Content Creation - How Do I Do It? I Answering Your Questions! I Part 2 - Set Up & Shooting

G'day, Shah here once again. Previously we took a look at all of the equipment that I was using for shooting, and today we're going to take a quick look at how I set up all of my shots and get everything organized for a shoot. So let's go check it out.
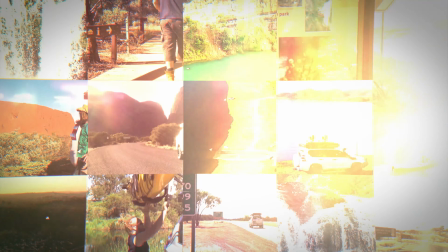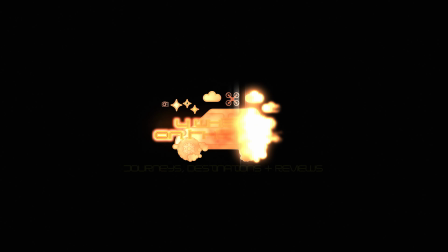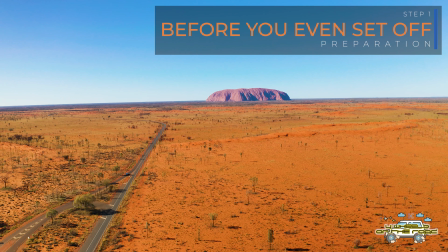0:32 Before you even set off, you actually need to give some thought to where you're going and what you want to be shooting while you're there.
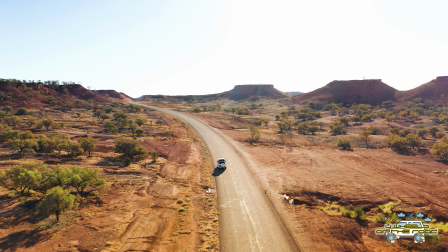0:39 So for example, in the shots here, we've got a lot of really nice scenery that is pretty much only capturable by a drone.
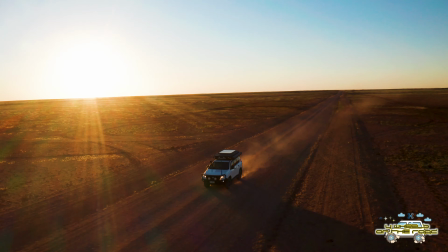0:47 You need to give some consideration to that.
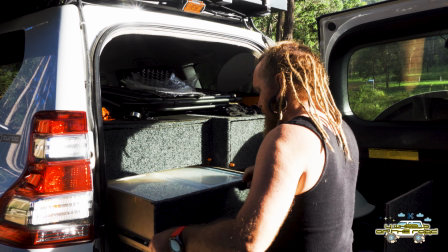0:49 But if you're going somewhere that's like a forest and a campsite at a forest, for example, drone shots really aren't going to be that helpful.
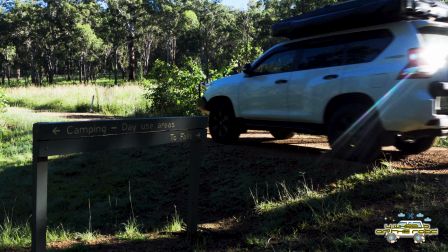0:57 So you need to give some consideration to that before you even set off as well, where you're going to be going and what sort of shots you want to be getting while you're getting there.
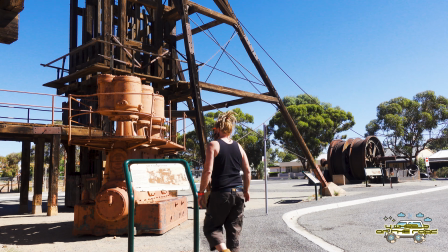1:06 So for example, where I am here at Broken Hill, getting shots of this mining equipment and the signage and everything here.
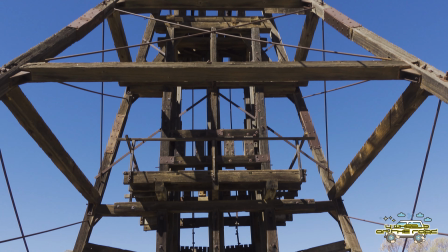1:13 Tripod shots with the camera and a couple of little handheld shots here and there are really all that's needed.
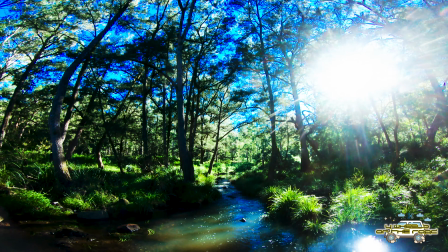1:19 Aerial shots really aren't going to be of much use in a situation like this. Okay, so now we've given some consideration to what we want to shoot and how we want to shoot it.
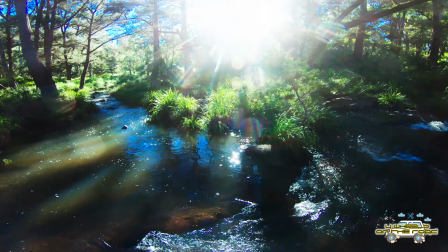1:28 Let's set off and look at a typical setup. So here we've got just sort of a standard car park entry,
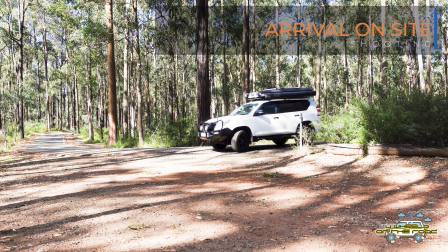1:35 but what you would have seen from the shots is that I'm trying to give a bit of a timeline and a bit of an indicator of where we're going,
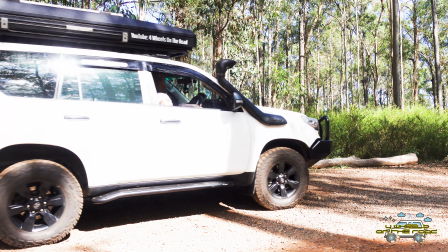1:43 where we're starting on our journey. So when we got that footage of us coming into the car park, we're just sort of doing a bit of a timeline. So arriving, getting out, starting off on the trails, and where we're going to head to for the rest of the day.
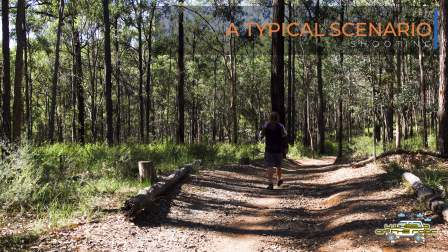1:59 So this is one of the setups I'm doing here. Just a standard thing that I'd be doing quite often, just to walk down a path.
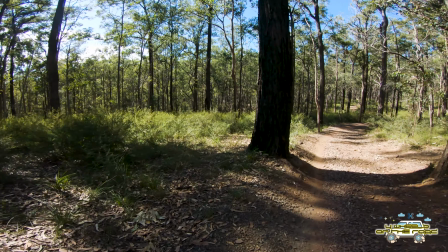2:07 Nothing too exciting, but the main goal of what I'm doing here is to give you a look at what the forest looks like around the place.
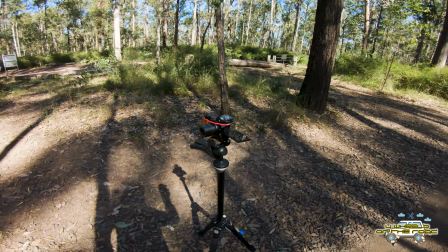2:19 So you'll see here I'm just set up right next to the path itself. So what I'm doing in situations like this is just sort of trying to capture a little bit of the area and the environment while I'm doing a bit of walk through it, so it's giving a bit of an idea of what the place looks like as well as what the trails look like.
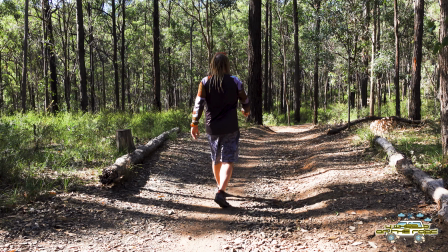2:40 So basically we're trying to kill two birds with one stone by showing a point of view of the place and also a
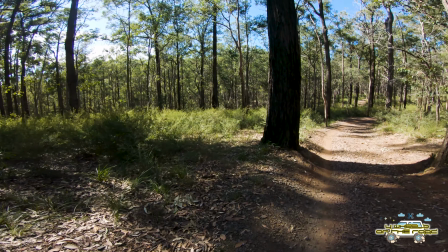2:48 encompassing view of the place so you can see what's around. So as you would have seen just a second ago,
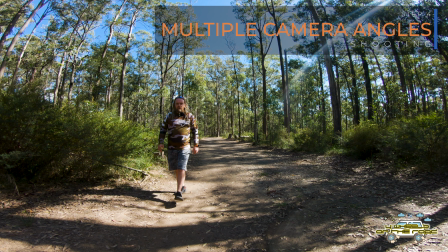2:54 another one of the things that I try and get done on each of my shoots is having multiple cameras on the same thing. So you'll see here on camera 1, I've got the GoPro, camera 2 here, I've got the Sony. But what I try and do with each of these is set them up, not necessarily in the same place, but sometimes as I've got here in the same line. But often I'll set up another camera on a completely different line. So what I'll do is I'll give you a bit of a demo right now on what I'm talking about with that as well.
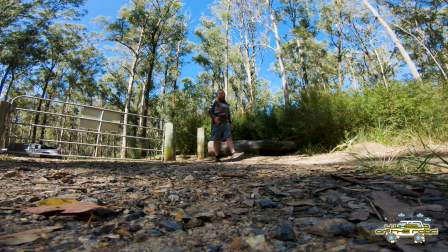3:25 So this sort of a shot here, it's giving you a couple of different angles to work with. Even though it's only a 5-second journey from me walking past the first camera there, coming up past the GoPro here on the ground, you can at least give yourself some different ideas and different things to work with. So you may look while you're out here and think, you know what, that camera is actually really set up quite well there. I'm liking what the angle that it's on, the light that's I've got set up on it right now, but you might get home and take a look at it and it could actually be no good. So I may decide that I just want to work with the footage from this camera over here,
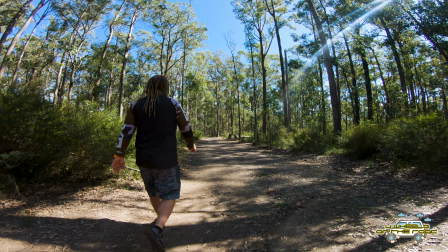4:02 and if I've shot the same thing from a couple of different angles, I've got the the latitude to be actually be able to do that.